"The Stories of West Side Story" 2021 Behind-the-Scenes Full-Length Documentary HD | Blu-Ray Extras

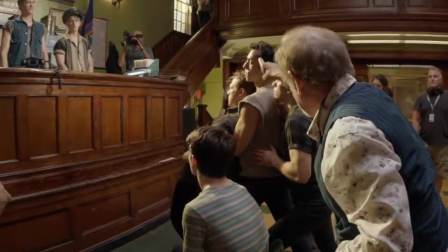54:36 See this right here? See the Mount Rushmore? That's the shot here on them.
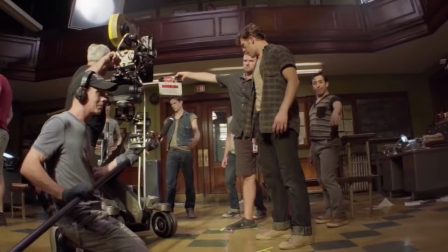54:41 Okay. With all three faces like this. Yeah. See that? Kevin, who played Diesel, we worked together for 2 years straight, like before this movie.
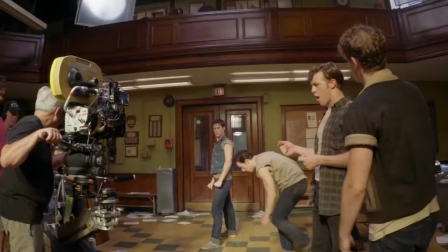54:50 We found out we got this movie together, freaked out, we're so excited.
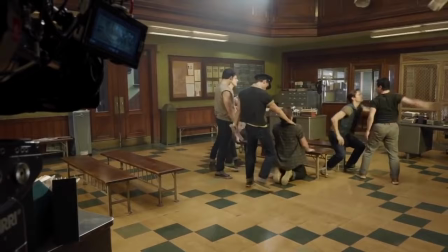54:54 I've always known he's a great performer, but to watch him just take a dive into the role of Diesel firsthand was awesome.
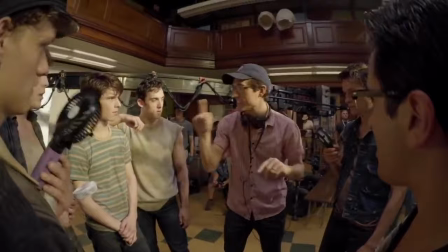55:00 I think you can really like play this to each other. Yeah. Like kind of get in each other's faces. Good, good. I love the smile. Krupke has evolved to more of a storytelling.
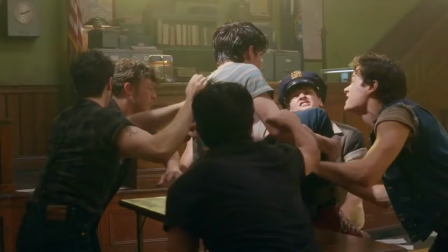55:13 Life is hard. Sometimes the system can help, but other times, you're gonna have to grow up and be the adult. Like the best of us is no dead good.
The very end of the number, you really can see the anger behind it all.
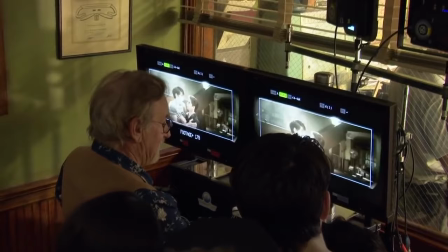55:28 The trouble is he drinks. The trouble is he's lazy. The trouble is he stinks. The trouble is he's growing.
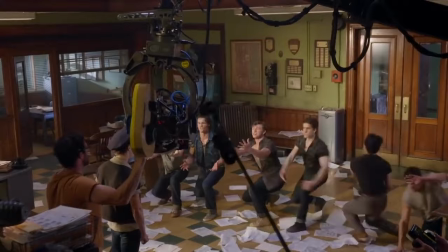55:34 The trouble is he's grown. Krupke, we got troubles of our own.
Still a number about thumbing your nose to authority to kind of have their own say about what's happening in their lives.
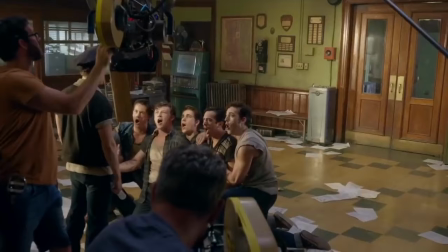55:48 Krupke's not there, but Krupke gets to come back and see all the damage they've done to the precinct.
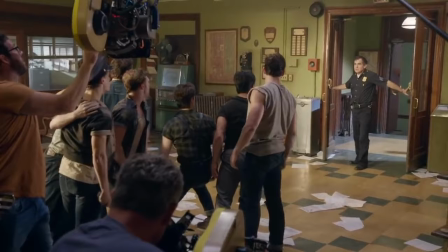55:54 Officer Krupke, Krupp you!
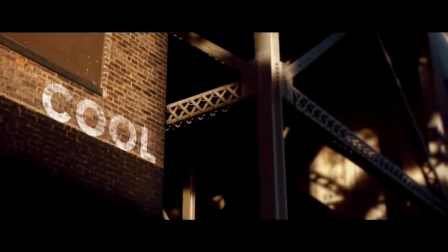The first thing I shot was cool.
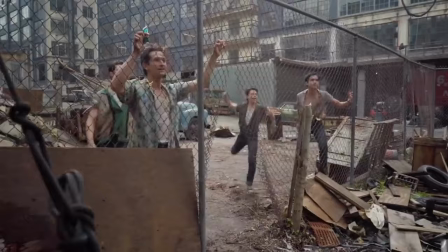56:08 So much is spoken based on the physicality of Riff and Tony and how their friendship feels like it's coming to an end, and the fact that the whole thing is keep away and it's playing keep away with a gun. Let's rehearse with the cast, please.
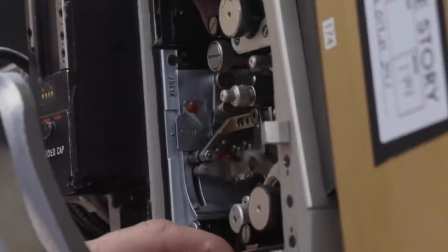56:21 Here we go. Nice, quiet, please. We're lining up. For cool.
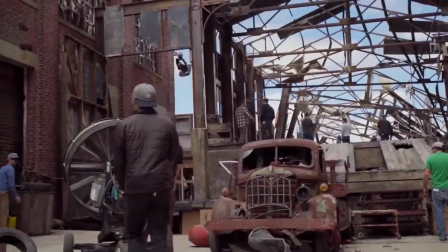56:26 In the original film, it's in a parking garage, but discussing it with Steven and with Tony Kushner, they had the idea that this would be in the old crumbling West Side piers,
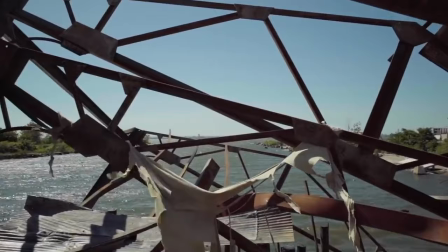56:34 where they could be jumping from broken shard to broken shard of this crumbling structure out over the river and have physical
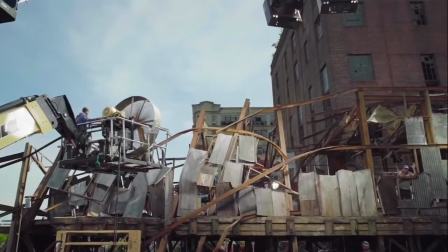56:41 danger support the emotional danger of what the scene is about. We'd seen renderings of the set.
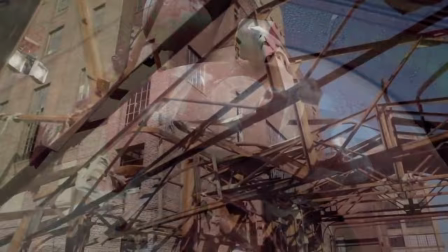56:49 We've seen like full-scale models and pictures, and finally seeing it in person,
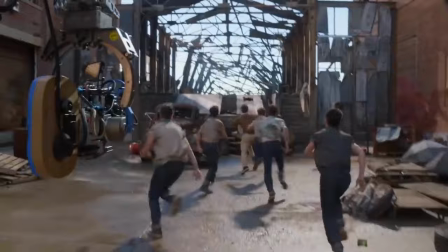56:54 it was hard to believe how much detail went into every like barrel or beam, and it was basically a playground for us,
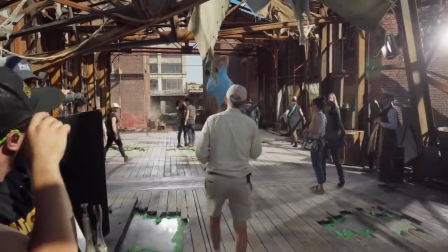57:01 honestly. We were so ready to just jump in and swing on everything, and Steven was actually really nervous about us going on set and horsing around,
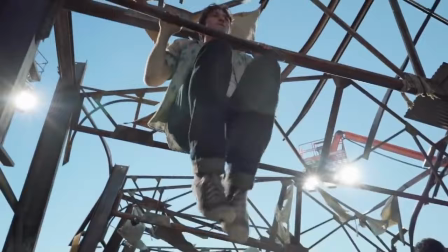57:09 because naturally we're just a bunch of kids, that's all we want to do is play on this big jungle gym.
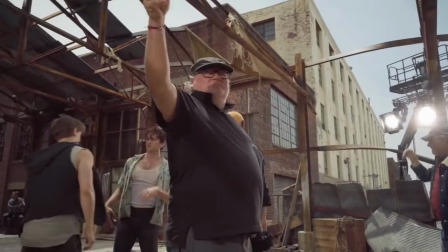57:14 Just this light, first light, pin it away. The set was built in such a way that it's almost like a ribcage of a whale.
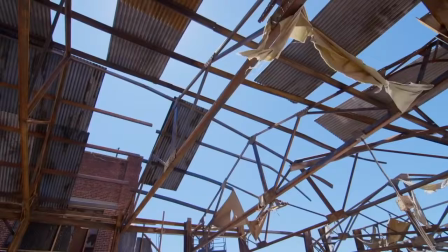57:20 It's a resemblance of old cargo terminal that through the years became decayed. So it was very skeleton-like.
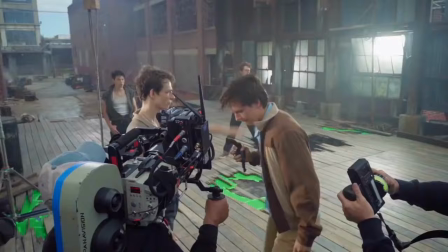57:27 That created opportunity for me to create shadows on people's faces.
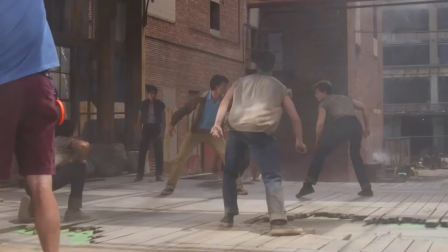57:31 And when people go through shadows, it creates a kind of a staccato movement, so you feel not at ease with it.
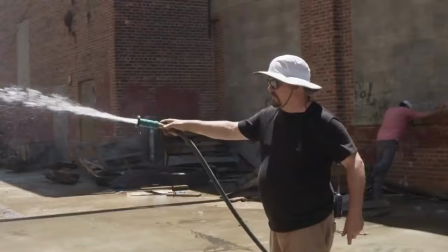57:37 So the dust, the flares, the smoke, the water, I would spray the streets to make it more glamorous to some degree.
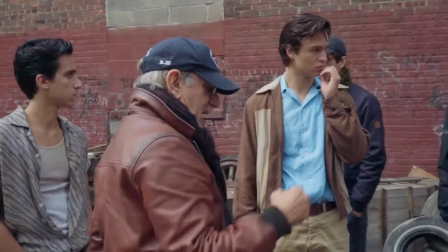57:46 But all those elements are part of the storytelling. As they come toward us, adjust, then they've got a clear frame.
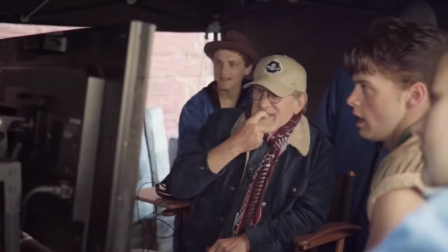57:53 Watching Steven Spielberg start filming Cool and turning and saying,
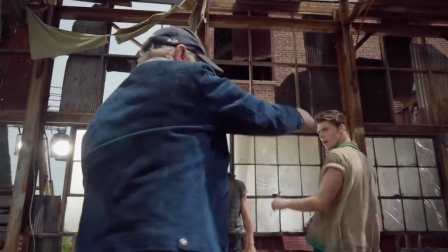57:59 I am terrified, was a great place for all of us to start. Being incredibly honest about how scared we all are. Because you just want to bring it.
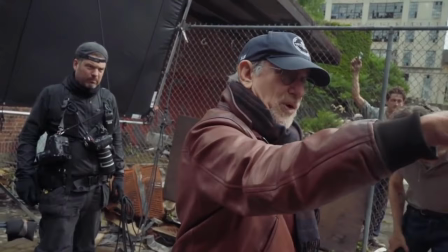58:10 You want to bring your best self. I just want to run this camera. So I, with a longer lens, just reach out.
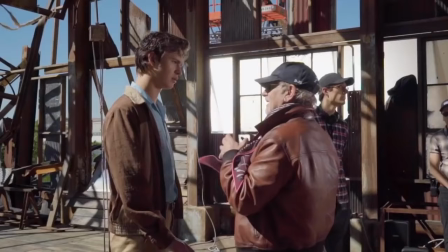58:16 I was scared when I knew I wanted to make West Side Story.
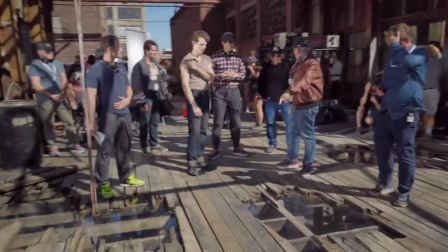58:20 I was nervous about all the obvious pitfalls and traps of making a movie that most people would consider
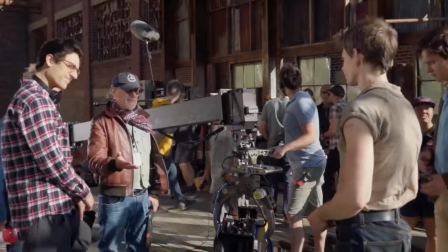58:29 to be a jumping the claim of Jerome Robbins and Robert Wise on their brilliant classic movie they made in 1960, 61.